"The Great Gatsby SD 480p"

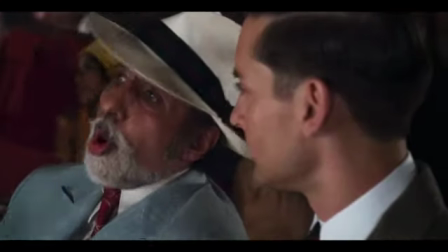[0:00] Is this Gatsby? Do you know him? War hero. Mr. Gatsby doesn't exist.
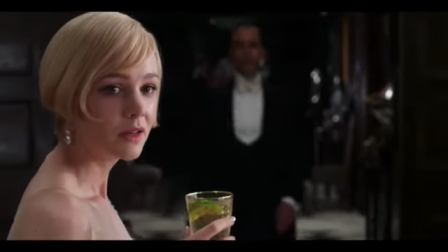[0:05] Gatsby? What Gatsby?
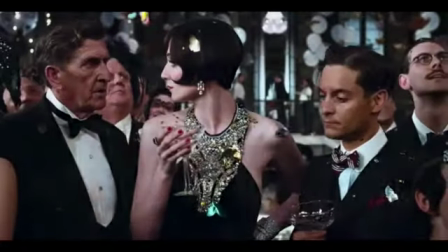[0:10] I beg your pardon. Mr. Gatsby would like to speak to you. Alone.
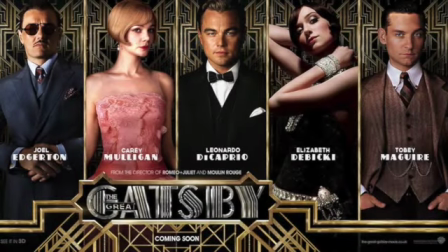[0:18]
The Great Gatsby, directed by Baz Laram,
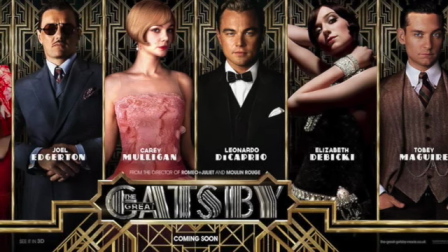[0:22]
is adoption of F. Scott Fitzgerald's novel of the same name, set in 1920s during the Jazz Age.
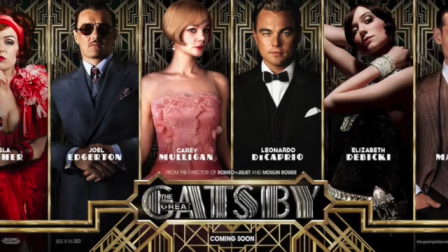[0:29]
The film's fashion choices play an important role in creating the visual atmosphere for the era and conveying the social status and personalities of the character.
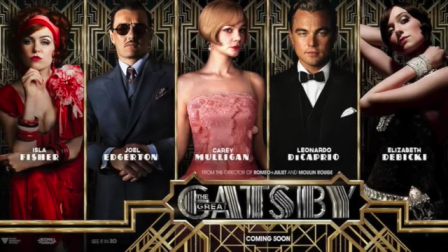[0:37]
In this video, we will examine the accuracy and significance of the fashion choices in the film and the role they played in the overall aesthetic.
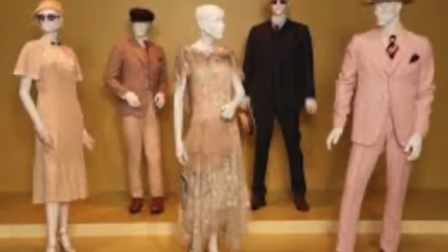[0:45]
The film's costume designer, Kathleen Martin,
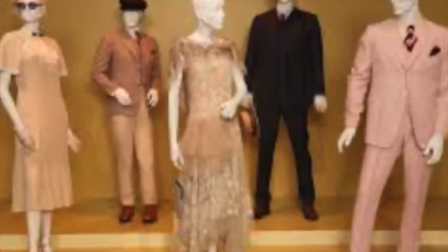[0:48]
has done an excellent job of recreating the fashion of the 1920s using a combination of vintage and contemporary clothing as well as custom-made pieces.
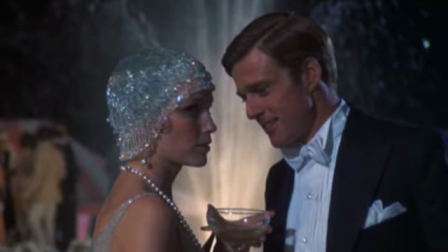[0:57]
The materials used in the film's costumes are primarily silk, cotton, and wool, which are accurate to the era.
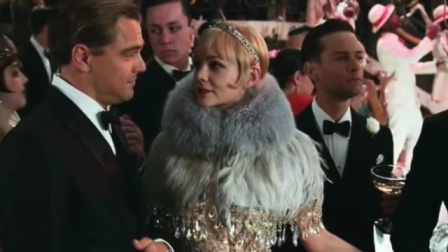[1:03]
The fabrics used in the film are also appropriate to the era, with the men wearing wool suits and the women wearing silk dresses.
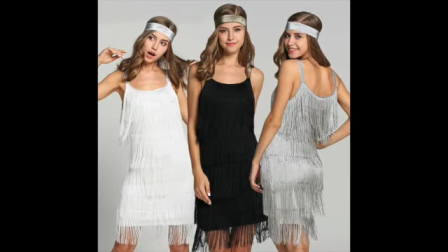[1:10]
The cut and shape of the clothing is also accurate, with the men wearing suits and wide lapels and high-waisted pants, and the women wearing dresses with dropped waist and flapper-style fringes.
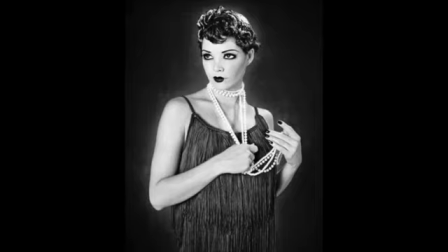[1:21]
The color palette used in the film is rich and vibrant, with a lot of golds, greens, and blues, which are typical of the art deco style in 1920s.
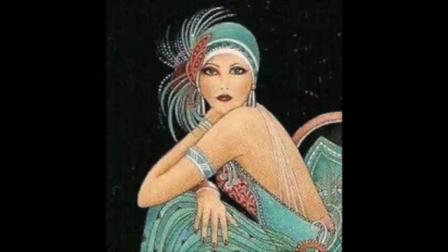[1:30]
The texture of the fabrics is also important, with a lot of beading sequence in the fringe use to create a sense of luxury and opalence.
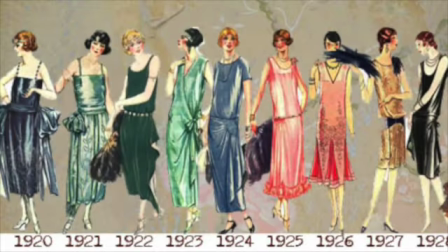[1:38]
The attention to detail is quite impressive, and it's easy to see the research and effort that went into creating the costumes.
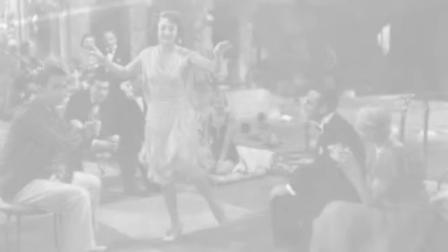[1:45]
Martin aimed to accurately depict the fashion of the 1920s while also adding a modern twist.
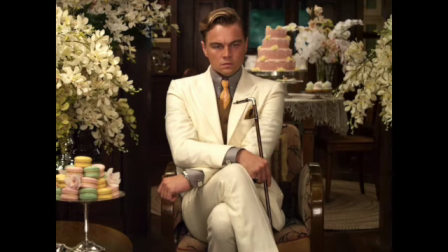[1:51]
She wanted to create a deco-deco look, combining the art deco style of the 1920s and a more contemporary aesthetic. This approach was intended to make the film more visually striking and appealing to the modern audience while still staying true to the period setting in the story.
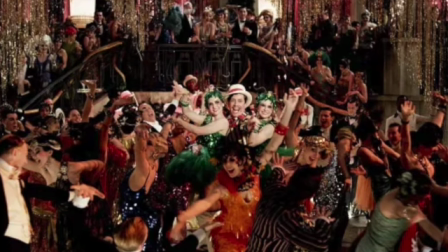[2:06]
Fashion choices in The Great Gatsby reflect the opulence and excesses of the roaring 20s,
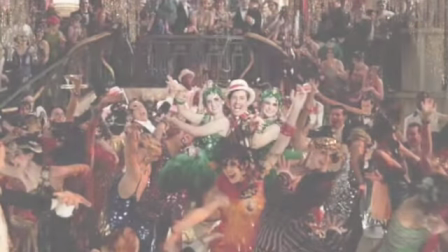[2:11]
particularly style of the upper class the men's suits women's flapper dresses
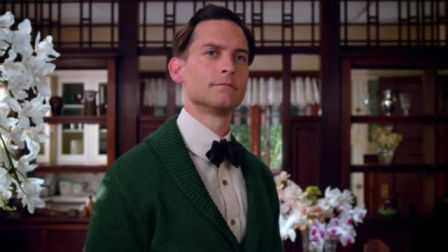[2:16]
and the elaborate party attire all reflect the era's emphasis on luxury and glamour the
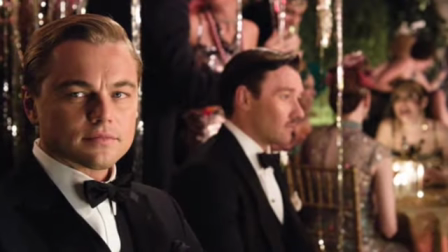[2:21]
character of jay gatsby is often depicted as wearing an extravagant flashy clothing
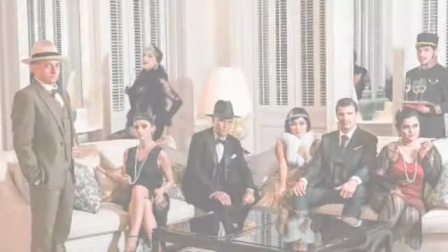[2:25]
which reflects his desire to be seen as wealthy and successful the character of daisy butchton
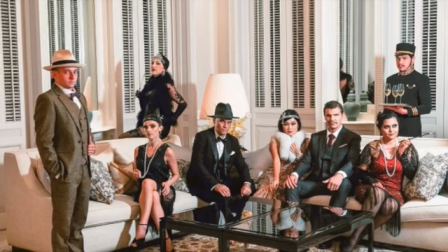[2:31]
on the other hand is often seen wearing elegant sophisticated clothing which reflects her status as a member of the upper class
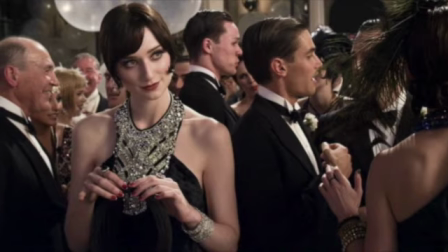[2:38]
Fashion choices also help to depict the different themes and time periods of the story.
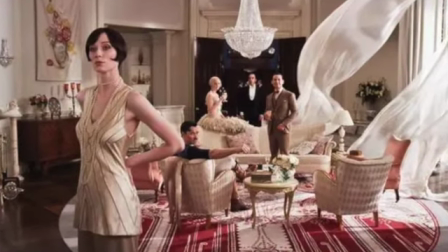[2:43]
The flapper dresses and the art deco-inspired clothing worn by the characters reflect the excuses and opulence of the Roaring Twenties, which is a central theme of the story.
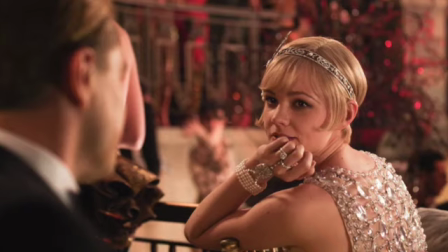[2:53]
The use of vintage clothing and accessories also help to create a sense of nostalgia and evoke the feeling of the 1920s.
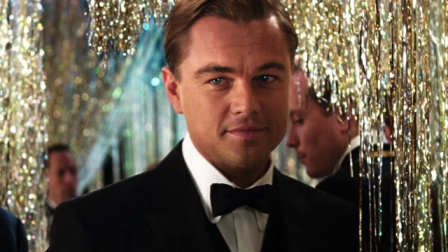[2:59]
In conclusion, fashion choices in The Great Gatsby are used to create a believable,
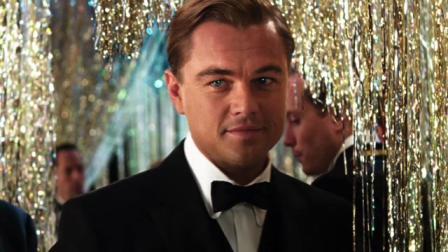[3:04]
immersive, period setting and to help convey the personalities and themes of the characters and the story.
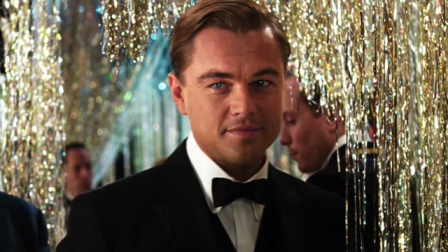[3:10]
The accuracy and attention to detail of the costumes contribute significantly to the overall aesthetic of the film,
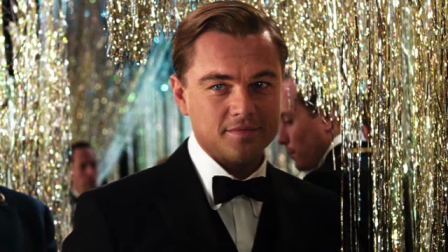[3:17]
making it visually striking and appealing to the modern audience.
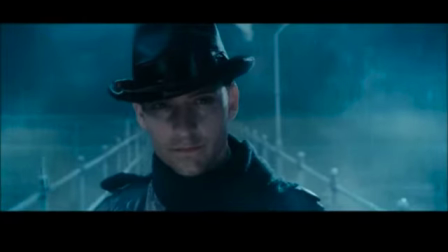[3:22] Gatsby believed in the green light, the orgastic future that year by year recedes before us.
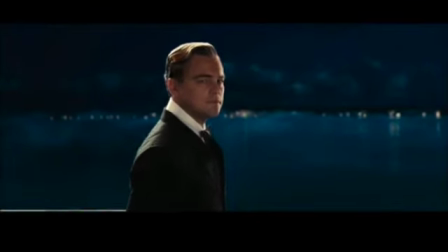[3:30] It eluded us then, but that's no matter.
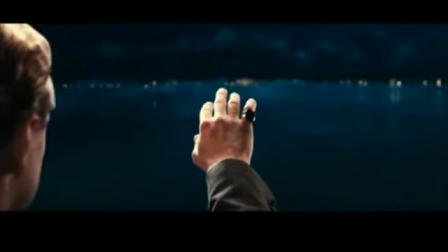[3:34] Tomorrow we will run faster, stretch out our arms farther, and one fine morning.
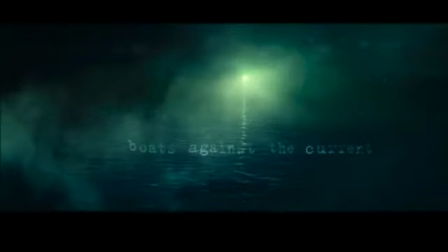[3:42] So we beat on, boats against the current, born back, ceaselessly.
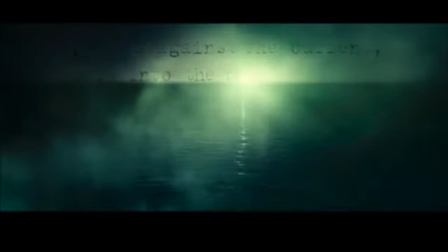[3:52] into the past.